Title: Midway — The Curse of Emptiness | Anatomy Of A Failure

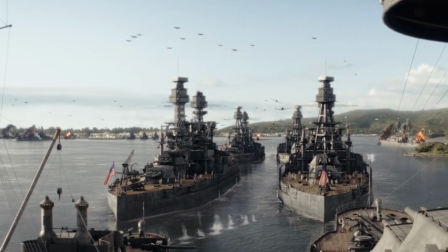4:04 We have a swarm of enemy fighters blasting up ships all around and these guys are just standing there like they're in line for 1940 Starbucks.
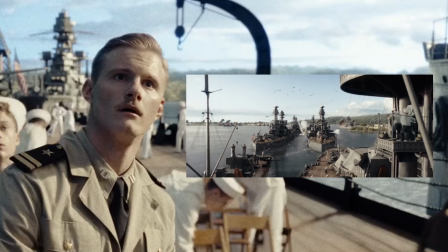4:12 Then we have this guy watching the bombing go on for 10 full seconds only to then scream incoming.
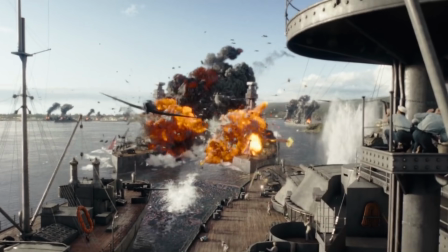4:18 Like no, the incoming already came.
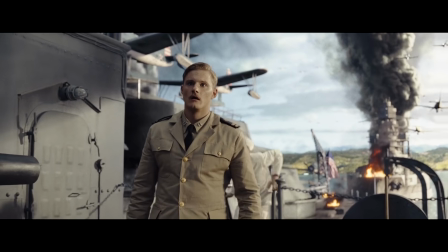4:20 But superficial aspects like that aside, the real problem behind all this is the fact that I have to address these characters as these guys and this guy.
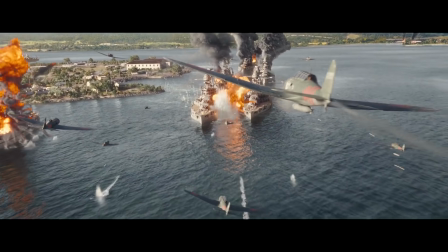4:29 See, throughout this Pearl Harbor attack, we don't have a single protagonist, is not a single human perspective to experience it through. We have these army men there but we don't know who any of them are so it doesn't matter. We have this woman and her kid nearby but we don't know who they are so it doesn't matter.
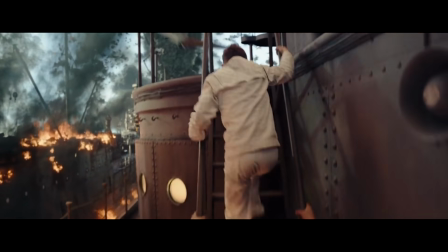4:45 None of them are introduced to us as people. None of them play any meaningful part in the movie later on.
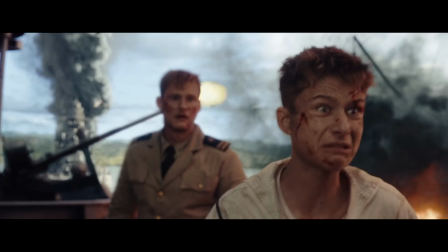4:51 In other words we're missing the human factor which means that all we have is the big external
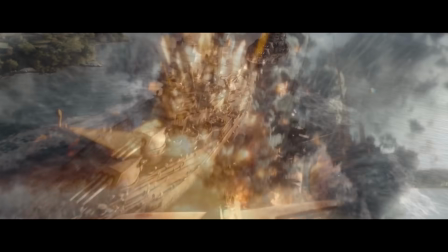4:56 event with nothing inside it which makes this whole event feel like just meaningless noise.
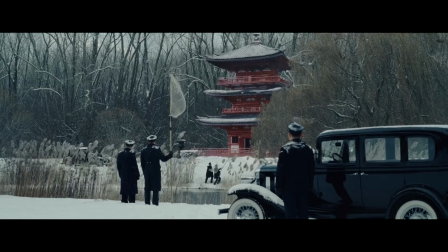5:02 The only character we at this point know enough to be able to feel the event through is Patrick Wilson.
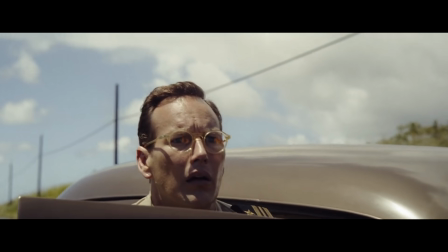5:07 Having him first be friends with the Japanese commander and then be forced to experience and survive a horrific attack by that same commander he used to call a friend,
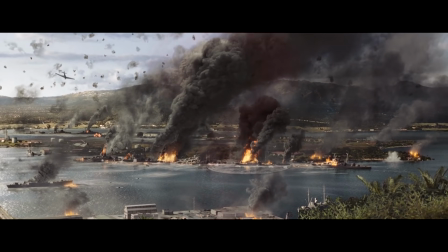5:16 that could be pretty powerful. So what is this highly powerful moment we get through him?
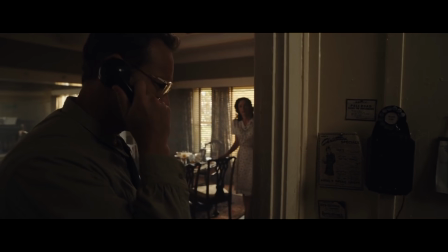5:22 Late in residence. I'll meet you outside.
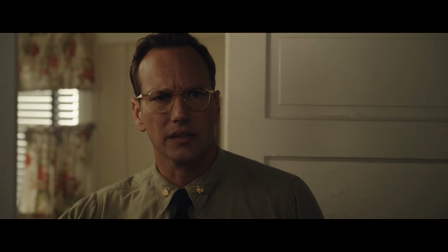5:27 Edwin, what's happening? the japanese are attacking us that's
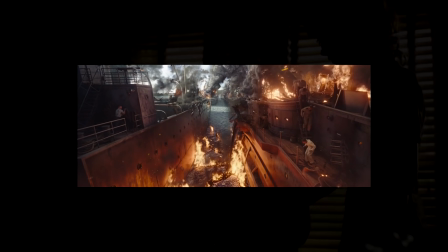5:32 right he's not there to experience the attack he's not there trying to survive he's
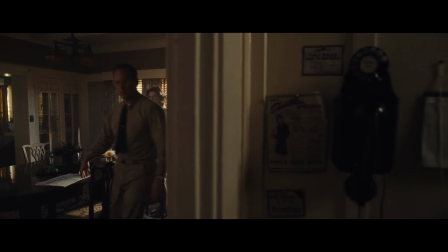5:36 sitting at home and someone calls him to tell it's happening and once again the acting is horrible but not because of the actor because they have nothing to act with
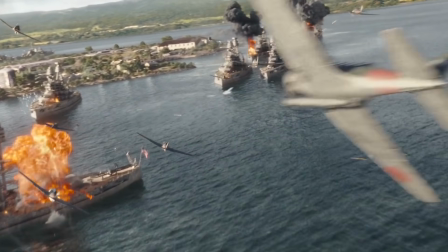5:46 because when you have a big external inhuman event at one place and a human
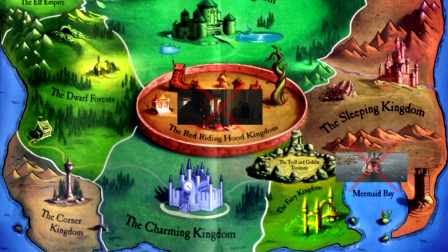5:50 perspective at another most likely neither will have any impact on the audience
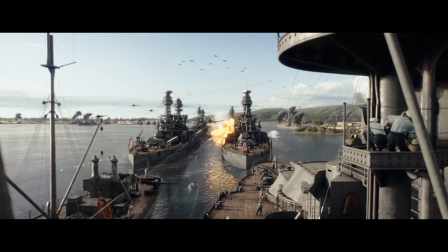5:55 whatsoever don't believe me compare this massive Pearl Harbor attack to the much smaller
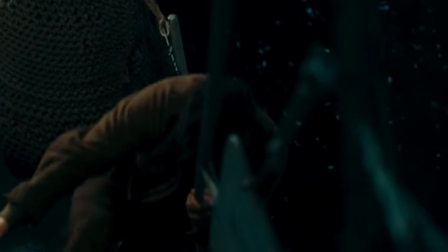6:00 ship attack in Dunkirk that is told exclusively through a human perspective.
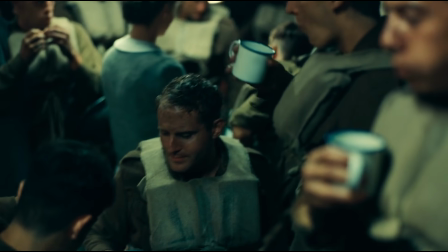6:05 Our heroes are there and we also have gone to understand the British soldiers as a whole enough to attach ourselves to them.
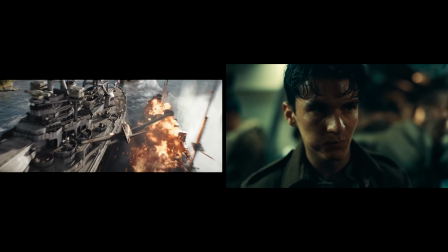6:11 Watching these attacks back to back, which do you think makes you feel something in a way that you'll remember tomorrow?
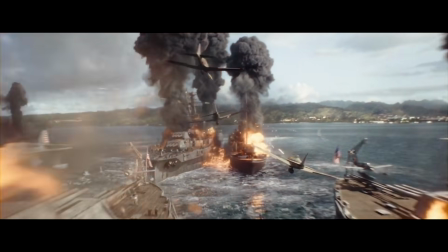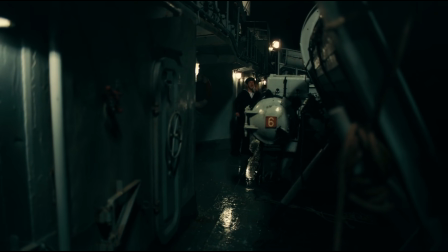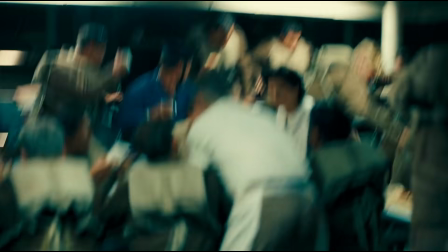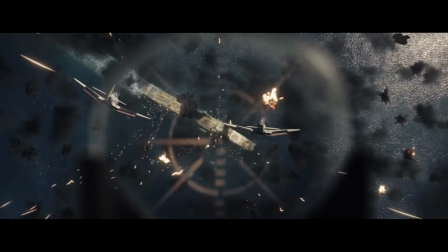6:35 And it's the same problem throughout the film. We're watching all these massive external inhuman events take place,
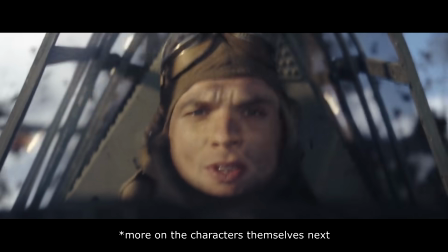6:42 but we never get a human level sense of the characters we're experiencing them through, or the characters the events might or might not affect.
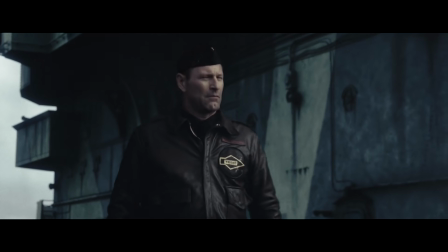6:49 And if you're still not buying the importance of that human factor, take this one last example.
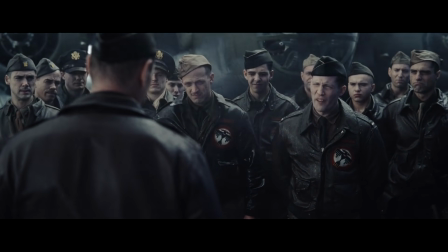6:54 Near the midpoint, we have the scene of these random pilots trying to take off from a ship in bad weather,
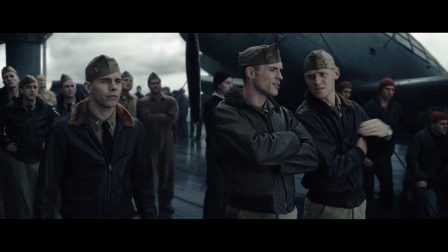7:00 and we have a bunch of characters making bets against our hero like there's no way they can pull this off.
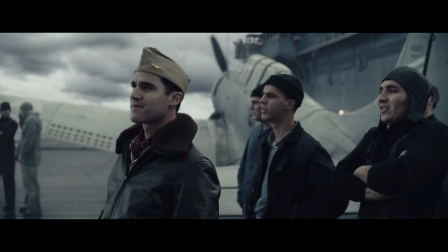7:07 And then...
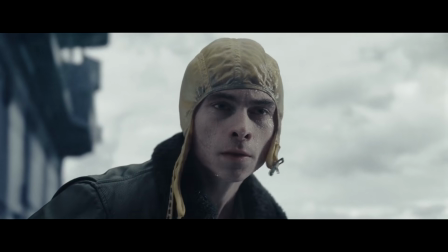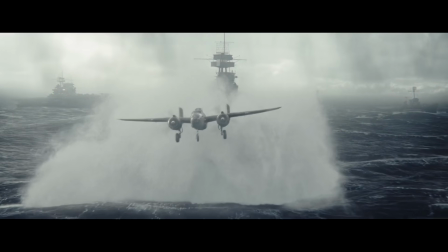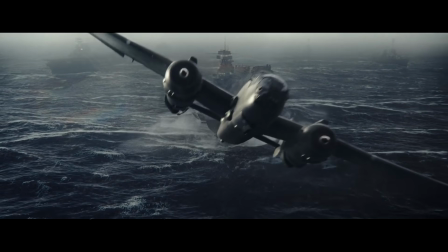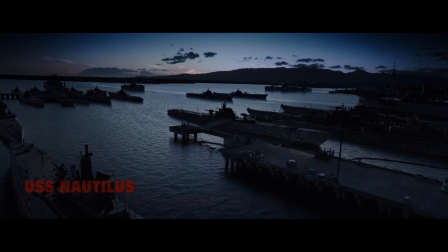7:25 but the issue is that after the takeoff succeeds we just cut to the next scene without ever seeing the reaction of our characters we never see our
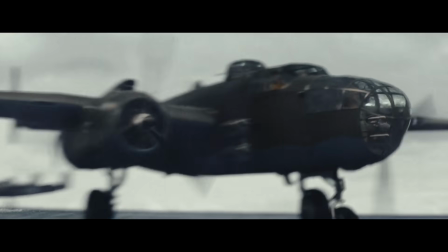7:33 hero cheering and being like i told you so we never experience this takeoff from anyone's perspective and therefore even though visually it seems to be a
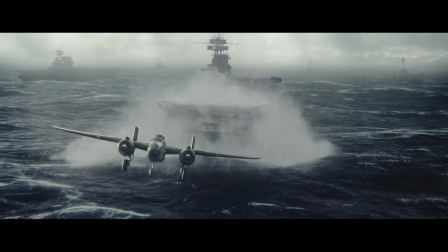7:42 big heroic positive moment in of itself we don't really feel that way and because we
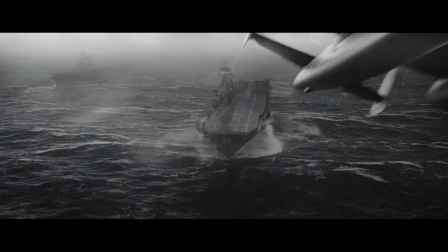7:47 aren't guided towards a feeling through character we don't really feel anything
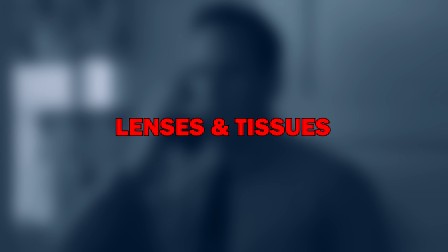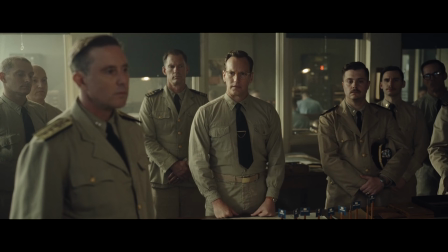7:58 Another reason behind Midway being such a hollow,
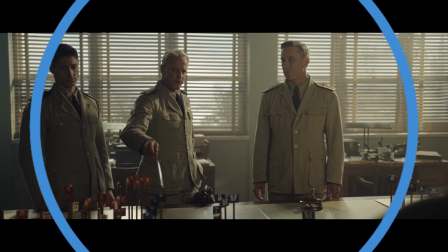8:01 forgettable loaf of blank cinematic bread is the fact that there is no all-encompassing feeling that would make it be something specific.